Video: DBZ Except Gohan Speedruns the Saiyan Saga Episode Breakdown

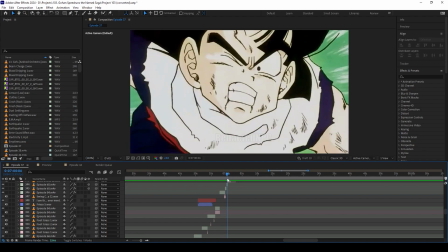(40:37)
We see Vegeta fighting Frieza, and then we see Gohan dashing forward, and he's about to punch, and boom,
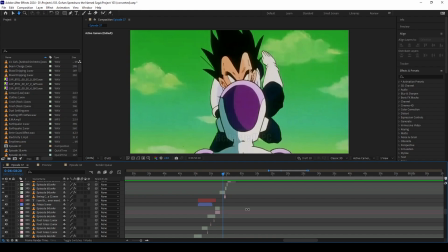(40:43)
Gohan's about to punch with his right arm, and then it's Vegeta punching with his right arm.
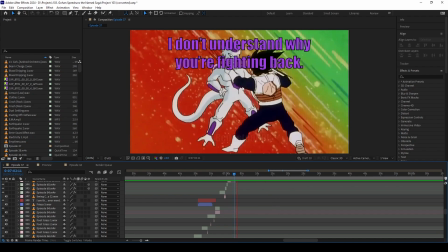(40:49)
And Gohan's fighting, and it's Vegeta going, and Frieza is dodging.
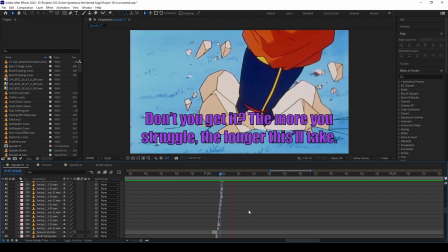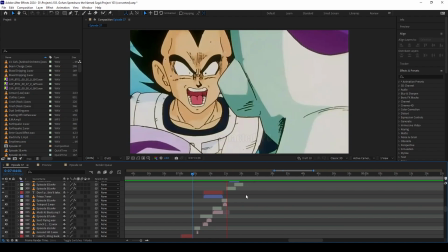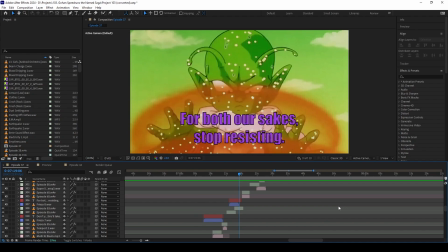(41:11)
And then Dende is healing up Gohan again for the umpteenth time because we just need to get through these Zenkai boosts.
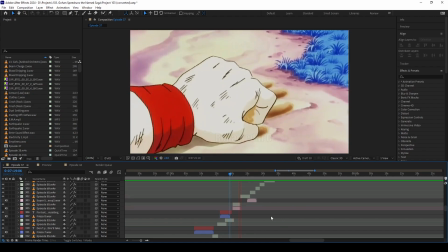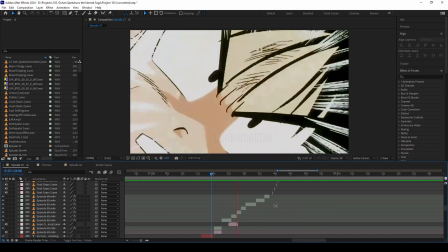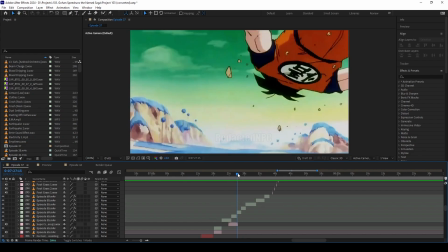(41:30)
here it was actually i don't remember who was fighting i think this was when captain genyu took goku's body but still i'm just splicing
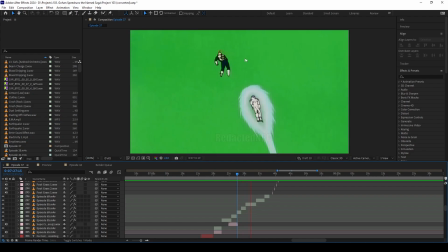(41:40)
these things together this is my favorite part because here's where the music actually starts to
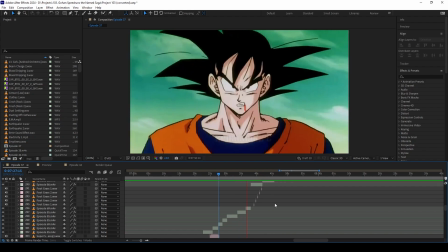(41:44)
sync but unfortunately we're not going to be hearing the music you
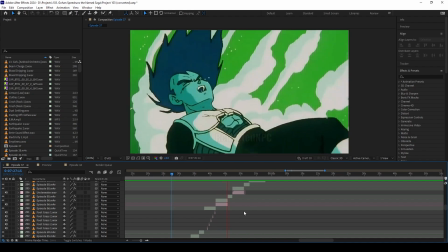(41:52)
can go and watch the original version for the music especially this part this is where it really starts.
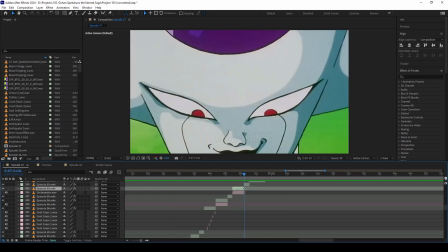(42:00)
I had to slow down this clip quite a bit so that it lasted long enough for the music.
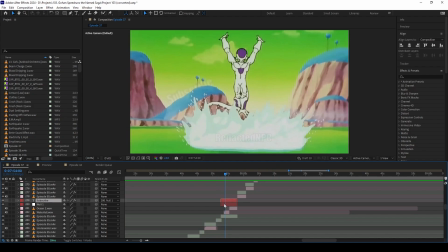(42:08)
There's the hidden subscribe text. I hid it back here behind the hill. Let me make it a little bit easier to see.
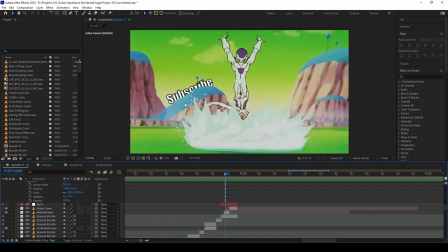(42:23)
There you go. And this doesn't take me very long to do. It takes me about two or three minutes. All I have to do is put the text there, rotate it, and then cut along the mountain so that it looks like it's hidden.
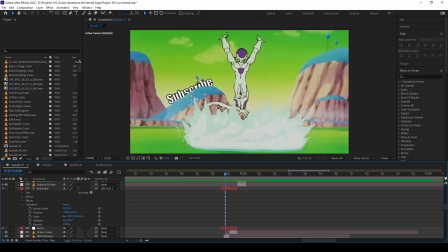(42:38)
And then I just have to track it to the, I think I tracked it to this tree because this, well here, let me put it back and we'll just keep going.
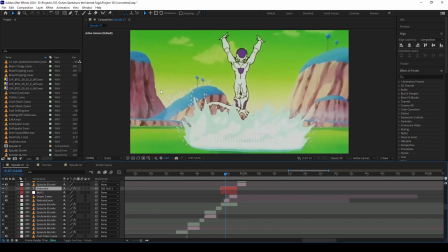(42:48)
And notice how everything kind of like moves a little bit because of how anime back then was created
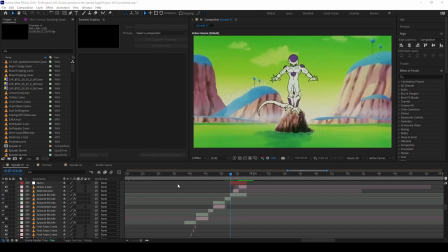(42:54)
it wasn't digital all right we're back after effects crash i had to restart but we talked about the subscribe text specifically this part with frieza
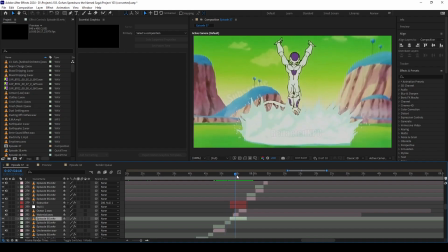(43:06)
raising and lowering the water i actually if you go back and watch the version with music the original version i slowed and sped this up so that it would match perfectly to the music so this right here is my favorite part
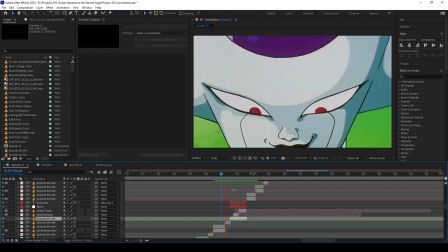(43:20)
of the episode but we don't have the music here but at the very least you can
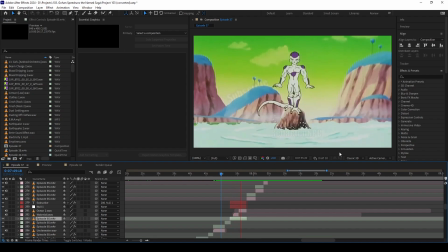(43:25)
appreciate its slow speed all
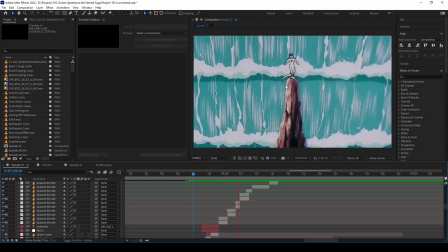(43:33)
just so that it can match with the music and then this part also with the music i
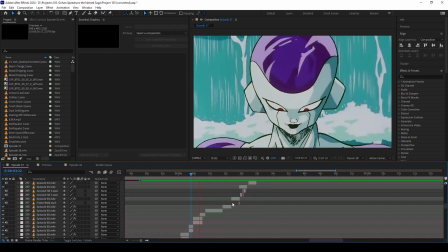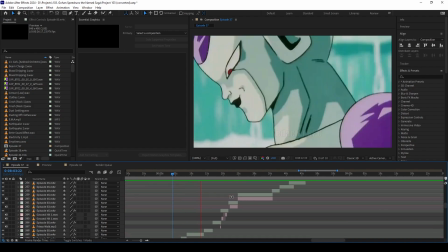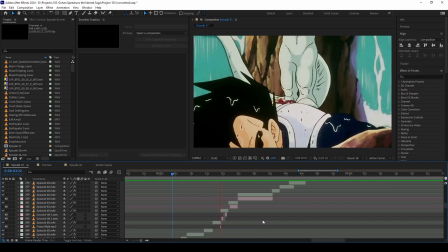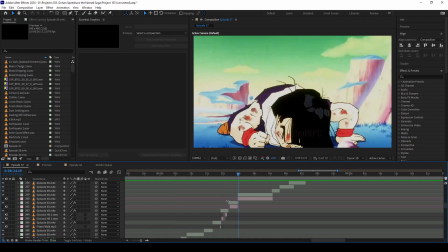(43:57)
barely added any sound effects because it really was drawing away from the music here i have dende looking
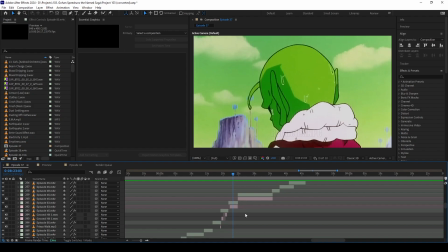(44:04)
away in i guess disgust because he's a part of gohan's suffering, but he's afraid of standing up to Goku, so he's just gonna keep doing what he's told. Goku, of course, is none the wiser to anyone suffering here.
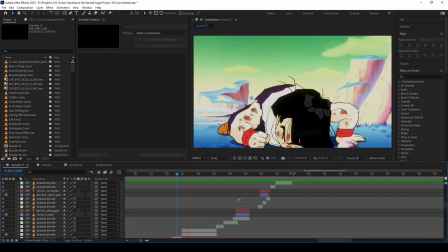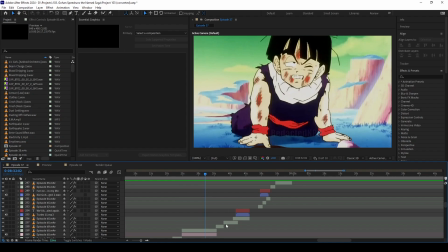(44:27)
Also real messed up how Gohan just coughs up blood here. I believe this is part of when he's fighting Raccoon, and then he runs forward. We'll see in a few clips, he runs forward, Raccoon kicks, snaps his neck, he lays down, Goku finds him. So, just a lot of rearranging for this.
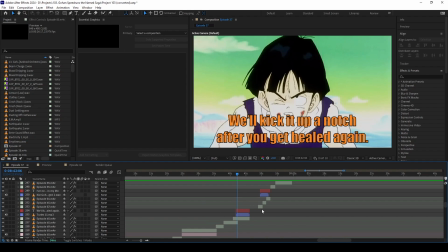(44:54)
And this is what I mean when I say there's no sound unless I make the sound, all of that was just white noise, there was, er, black noise, there was nothing going on there.
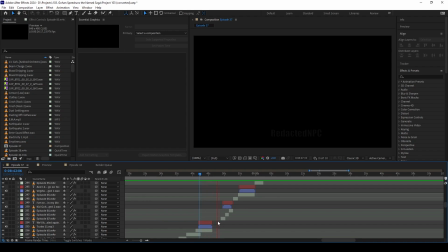(45:06)
And then here we get the music kicks in. Oops.
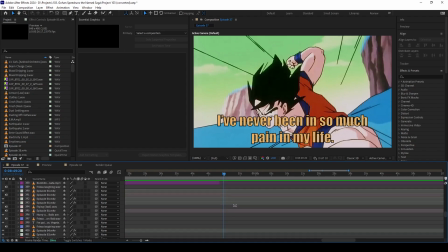(45:13)
Forgot to, when After Effects restarted, I had to re-mute the songs and I forgot to mute this part.
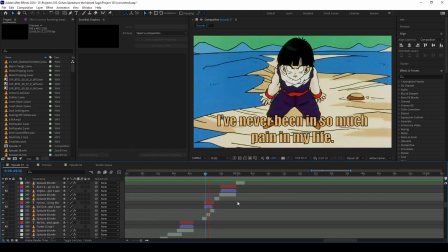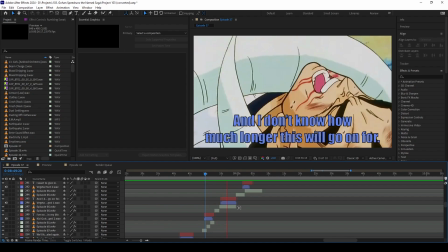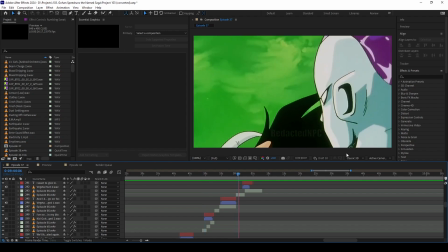(45:31)
again we're switching back and forth between Gohan and Vegeta
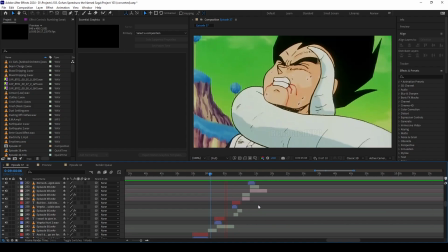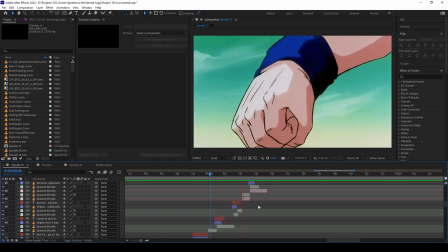(45:41)
because they're both in this same position
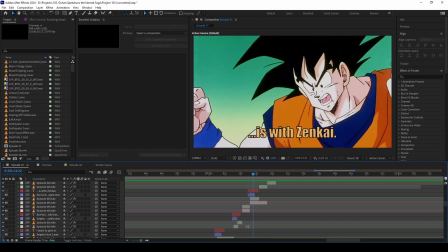(45:49)
so Vegeta's plan here is to get beat up and hopefully have Zenkai boost him but it's not going to work unless he heals honestly Vegeta has no way of living here Also notice that Gohan is also saying this, but the only way to kill him is with Zenkai. Which him?
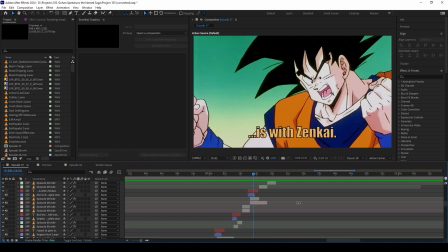(46:09)
That was what I was trying to get people to pick up on. Unfortunately, nobody commented about it, but who is it that... Because we know Vegeta is talking about Frieza. Who is Gohan talking about killing? It's Goku.
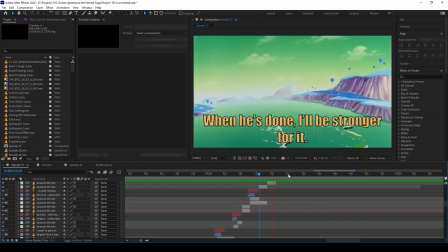(46:25)
Here, I made it seem like Goku was turning Super Saiyan. Can you help me?
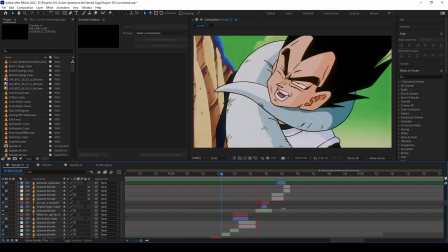(46:32)
I'm surprised I didn't use the Super Saiyan power-up sound effect to really drive it home. There he was actually powering up when he's fighting Ginyu.
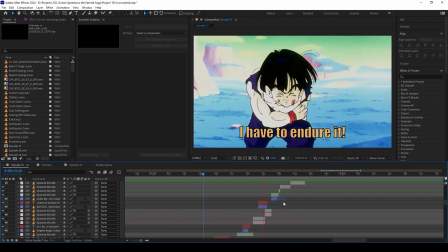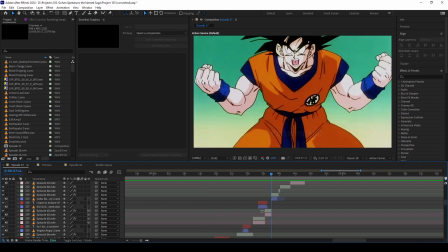(46:47)
Also, finding clips- oh, that's why. Finding clips where Gohan, Kid Gohan isn't just crying all the time or angry, kind of difficult.
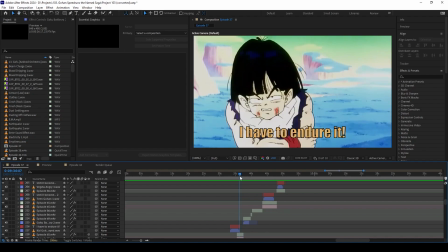(47:01)
Come on
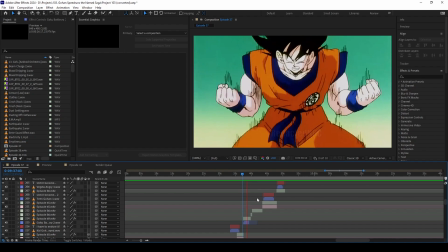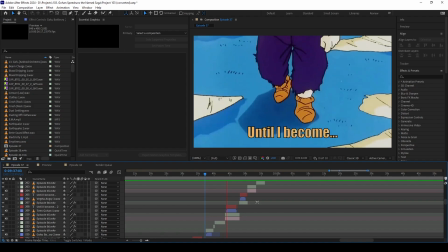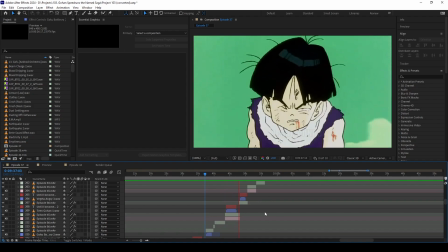(47:13)
This is all part of the music montage
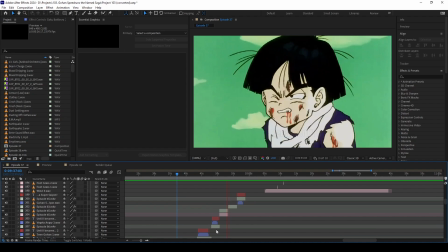(47:18)
I couldn't find more pained Vegeta sounds either
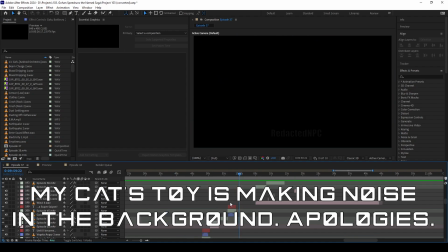(47:25)
Oh, I remember now I didn't use the Super Saiyan sound effect because it was clashing too much with the music Anyway,
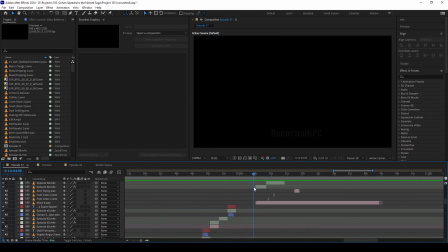(47:32)
we have another black screen here to allow us to calm down a little bit.
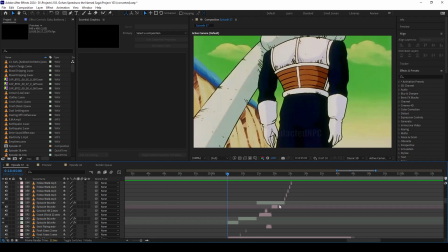(47:37)
It lets me move on to the third part of the episode So the first part was the training montage with, or it was the montage about getting Dende and Vegeta getting the Dragon Balls.
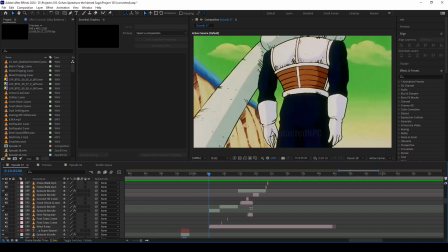(47:52)
Second part was this, where we're comparing Goku to Frieza. And third part is the conclusion. So I guess rising action, climax, falling action, almost.
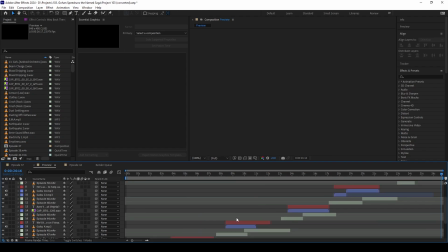(48:08)
I thought about breathing for Vegeta's sound effect there, but oops. No, no, no, no.
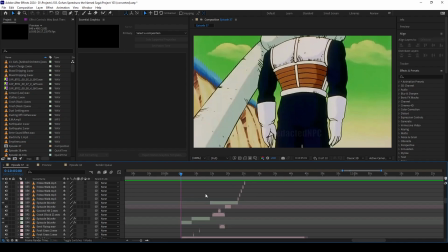(48:15)
But I decided not to because it's weird to just breathe into my mic. It's weird for me to sit here and just be breathing into my mic.
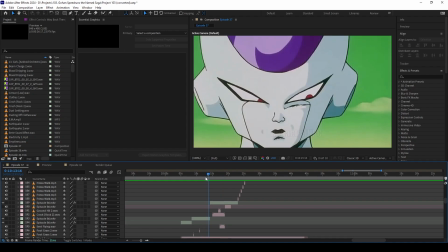(48:24)
I didn't actually show Frieza throwing Vegeta.
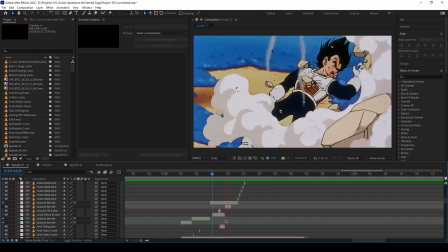(48:29)
Even though some of the sound effects are still there. Because it got this video claimed by Toei.
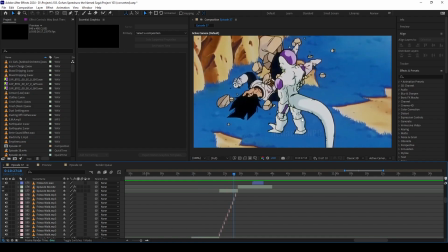(48:41)
And then this is actually one of my most popular videos on my channel.